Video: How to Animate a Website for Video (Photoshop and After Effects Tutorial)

animation to make your website come to life. If you do any kind of corporate or commercial work, I guarantee eventually you're gonna have to animate either a website or an app. Now there's a couple ways of going about this. The easy way is to screen record yourself going through the app and clicking on features, but I'm gonna show you how to take it to the next level using some animation.
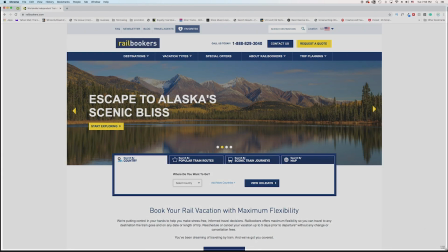(0:21)
Now let's assume you don't have a file to work with that has the web page split up into layers. That's okay, you can work around this.
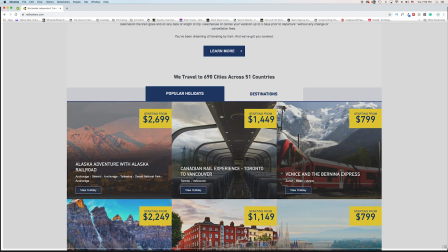(0:27)
What we're gonna have to do is scroll down the website and take some screenshots of each section. Once I've screenshot all the sections I need, I'll go into Photoshop.
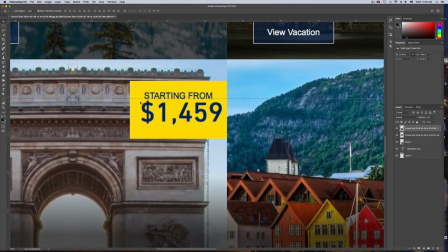(0:35)
From here I'll basically make a panorama of the website by stitching together the screenshots. Now we'll have a high-resolution image of the whole homepage.
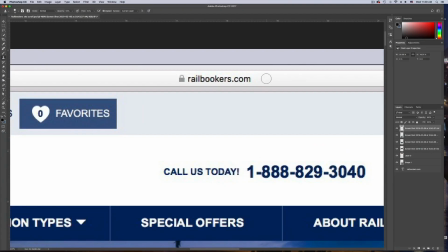(0:43)
We can start by using the clone stamp tool to get rid of the URL. I want to add that in later in After Effects so it can be animated on.
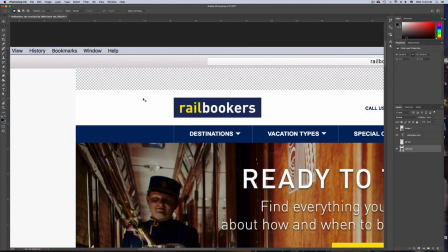(0:50)
Next we'll go in and start splitting up the page into different elements. We want everything at the top of the page to animate individually, so I'm going to cut and paste each object into different layers.
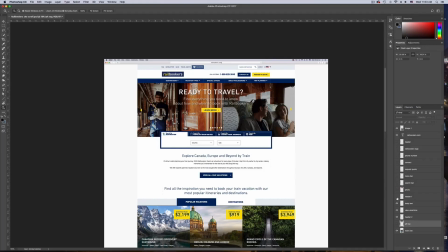(1:00)
Now we're left with a bunch of holes in the background layer.
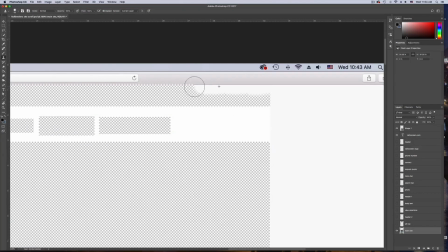(1:02)
These are easy to fill in if you're working with a simple solid color background like this, but it could get tricky if you're working with a detailed background.
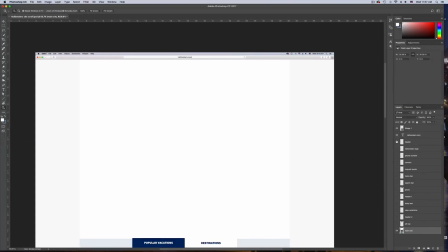(1:09)
Fill in all the holes so we're left with a completely solid home page. Turn all the layers back on, and we should be left with the original website looking exactly like it did in the beginning.
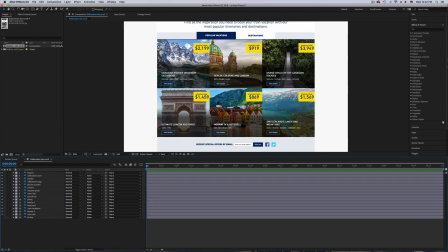(1:18)
At this point, we're ready to bring it into After Effects and start animating. Inside of After Effects, I'm going to start by making a new text layer to fill in the URL bar.
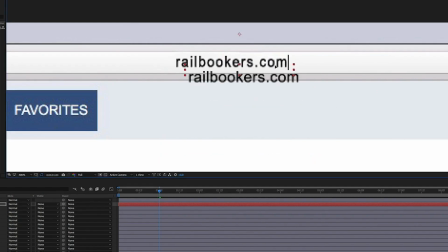(1:26)
I recommend doing this in After Effects because it gives you the option to animate each character individually.
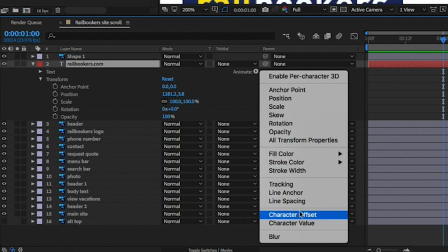(1:32)
Now I'm going to add an opacity animation to the text and give it a typing on effect.
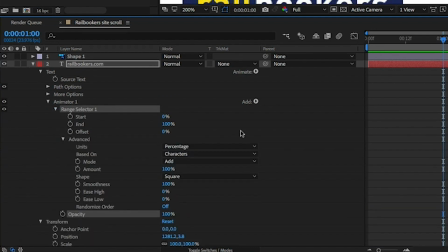(1:36)
For this to work properly, we're going to want to change the units to index so the letters animate one at a time and not by percentage. From here, we're going to animate the start keyframe on the range selector so that our letters appear one by one.
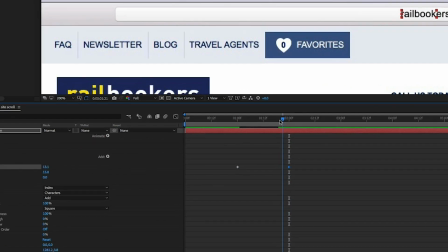(1:48)
You're going to see the next letter fading in early, so to fix that, turn the smoothness down to zero.
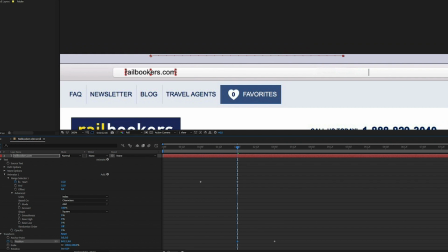(1:54)
To look like the Safari browser, I keyframed the position of the URL to start at the side and shoot over to the middle after typing.
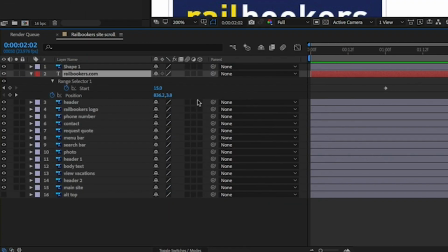(2:01)
Make sure you turn on motion blur to really sell the effect.
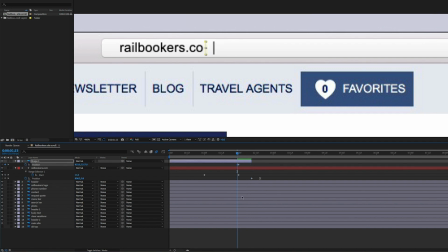(2:06)
Finally, I added a cursor by creating a line and then keyframing the position to match the typing on of the text.
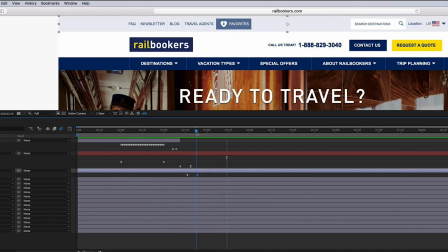(2:14)
Now that we have the URL section done, we can move on to the actual homepage. I kept it pretty simple on this one by fading in most of the elements.
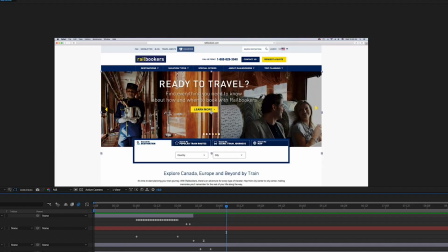(2:22)
I wanted the photo to appear by dropping down instead of just fading on so i keyframed the position so that it would drop in behind the menu bar then
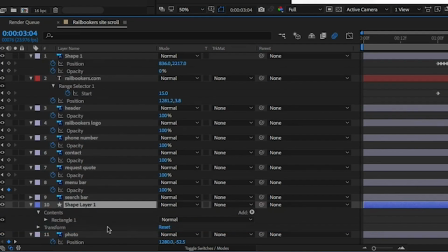(2:29)
i created a shape covering everything above the menu and set the track matte of the photo layer to alpha inverted this means any part
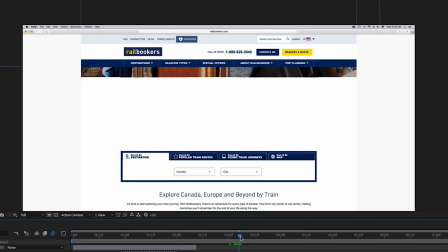(2:36)
of the photo that appears inside of this shape we just made is invisible giving us the effect that the photo is coming out from behind
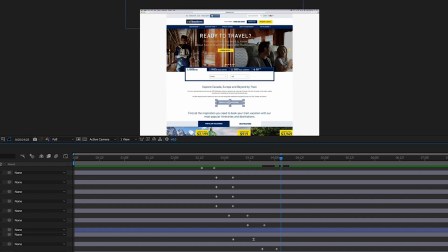(2:42)
the menu bar so now i'll keyframe some of the remaining elements to fade on and our homepage animations complete.
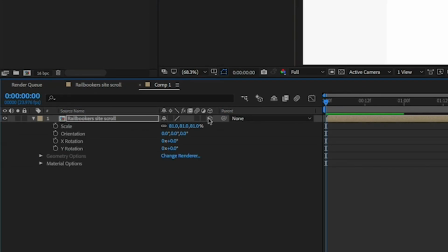(2:49)
Pre-comp all of your layers and make your new composition 3D. Now we can add a new camera to create some movement in our shot.
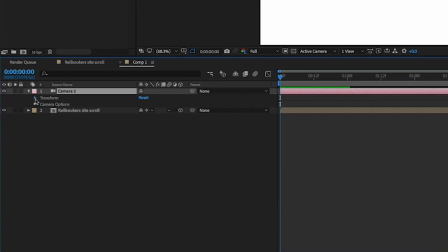(2:56)
At this point it's just a matter of setting keyframes for the point of interest, position,
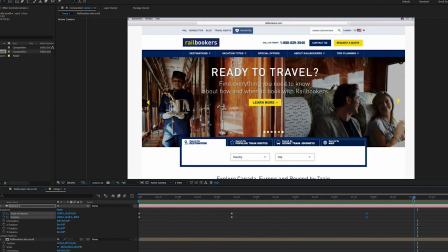(3:00)
and orientation of the camera, and then position the website where you want at the start and at the end of your animation.
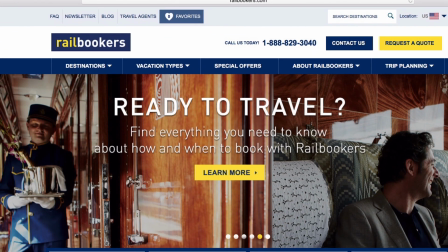(3:06)
Now this technique allows you to get a lot more creative with your edit while still maintaining a high-quality sharp image. If you like what you see I'll be releasing a new video every week covering different topics, so make sure to hit that subscribe button and leave a comment below letting me know what topics you'd like me to cover. Thanks for watching, see you again next week.